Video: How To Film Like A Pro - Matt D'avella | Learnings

So I've set myself another challenge. I want to create a film in the style of Matt Avella.
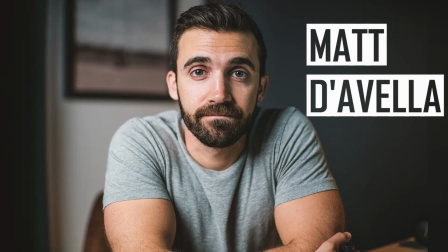[0:06]
When I say film, I mean a mini video, a couple of minutes long. This video, it's going to come in two halves. I'm going to show you what clips I took and how I did it. And then at the end, I'm going to show you the edited and published version so that you can see the two halves. And I thank you, Matt Avella. I set myself this challenge, but you put me up to this. He's a really talented film director, and he produced a Netflix documentary about minimalism featuring Joshua Fields Milburn and Ryan Nicodemus. The reason why I wanted to do this is because I love to learn new skills, and I thought, hey, why not shoot for the stars? Look at a role model who excels in their domain and research them and find out what they're about and just totally get into their vibe. I found out that Matt Avella is pretty humble and he's a minimalist, and because he has this whole theme running through his whole filming style and everything, I myself have decided to become a minimalist, which is no easy feat. I will concentrate on what I learnt in doing a film in the style of Matt Avella on how to make coffee. I thought I'd start there, something simple. I don't really have any film making skills. I don't know how to edit films in the style of Matt Avella. It's been a really good journey, and I hope you enjoy it. And in the end, this is one great thing that I learned by understanding what filmmaking is about and the journey it takes to deliver a story. It's helped me clarify my vision for Maverick Next Gen. Hopefully I'll be able to deliver this style of videos, giving you insight about what I learned from role models and how I apply it to my day-to-day life. Without further ado, here it is. Okay, in this video, the first thing I had to do is quickly learn how to do a voiceover. I found this great YouTube tutorial by Lippman on how to set up your Windows DaVinci Resolve
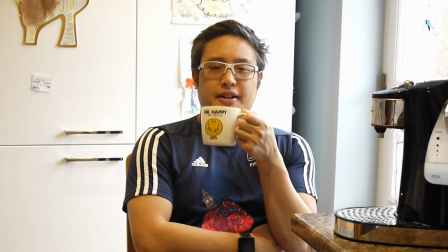[2:19]
microphone to allow a voiceover, and I'll leave it in the description. Here I am drinking my coffee.
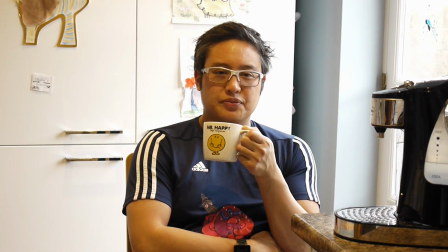[2:27]
Obviously it's just an intro to the video, and I'm thinking about, wow, this is going to be a good day.
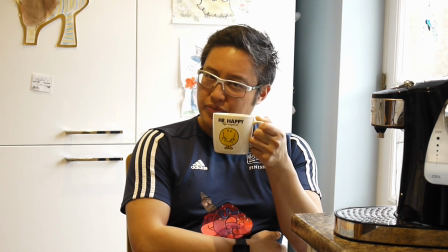[2:35]
So I segue into another section where I just wanted to be creative and go a pop pop pop pop bit.
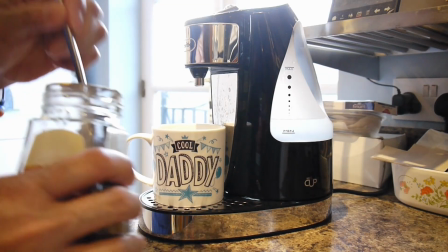[2:42]
Now as time goes on, you'll see later that I put music towards this,
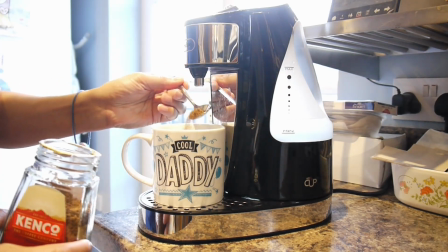[2:47]
and I just think I'm going to play with the fact that person always making their coffee, get ching ching with the spoon,
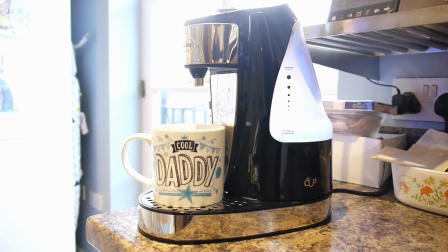[2:56]
and then setting the scene here. I quite like the idea of the depth of field that Matt uses, where the background's blurry, and I just was playing around with my camera. With the scene that follows,
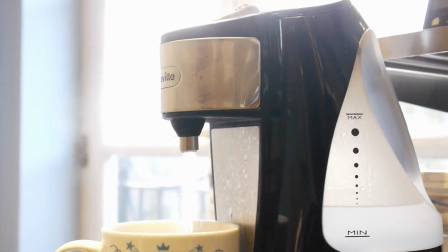[3:10]
I really wanted to get the sense of that steam and the hotness coming out and the depth of field to see the contrast and just try and get that effect through.
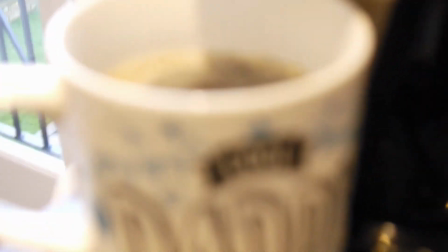[3:19]
And by zooming in on it, you can see the bubbles and it suddenly comes into focus, which I thought was pretty cool.
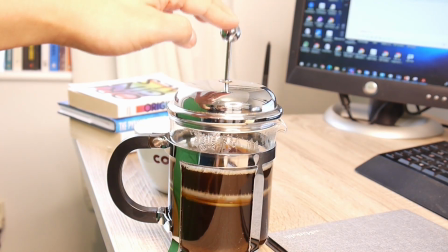[3:27]
In this next clip, I wanted to really play around with depth of field and see if you can see the bubbles in the cafetiere just there.
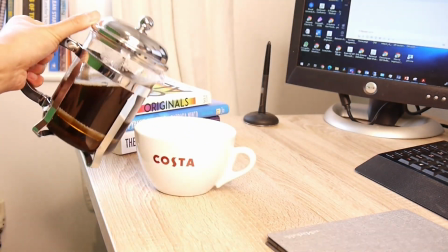[3:34]
It wasn't quite crisp as I wanted it, but it had the effect that I wanted in the end.
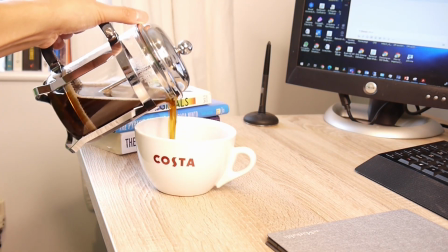[3:40]
And also it was just a nice clean view of the Costa coffee cup and the depth of field, showing the focus of the foreground.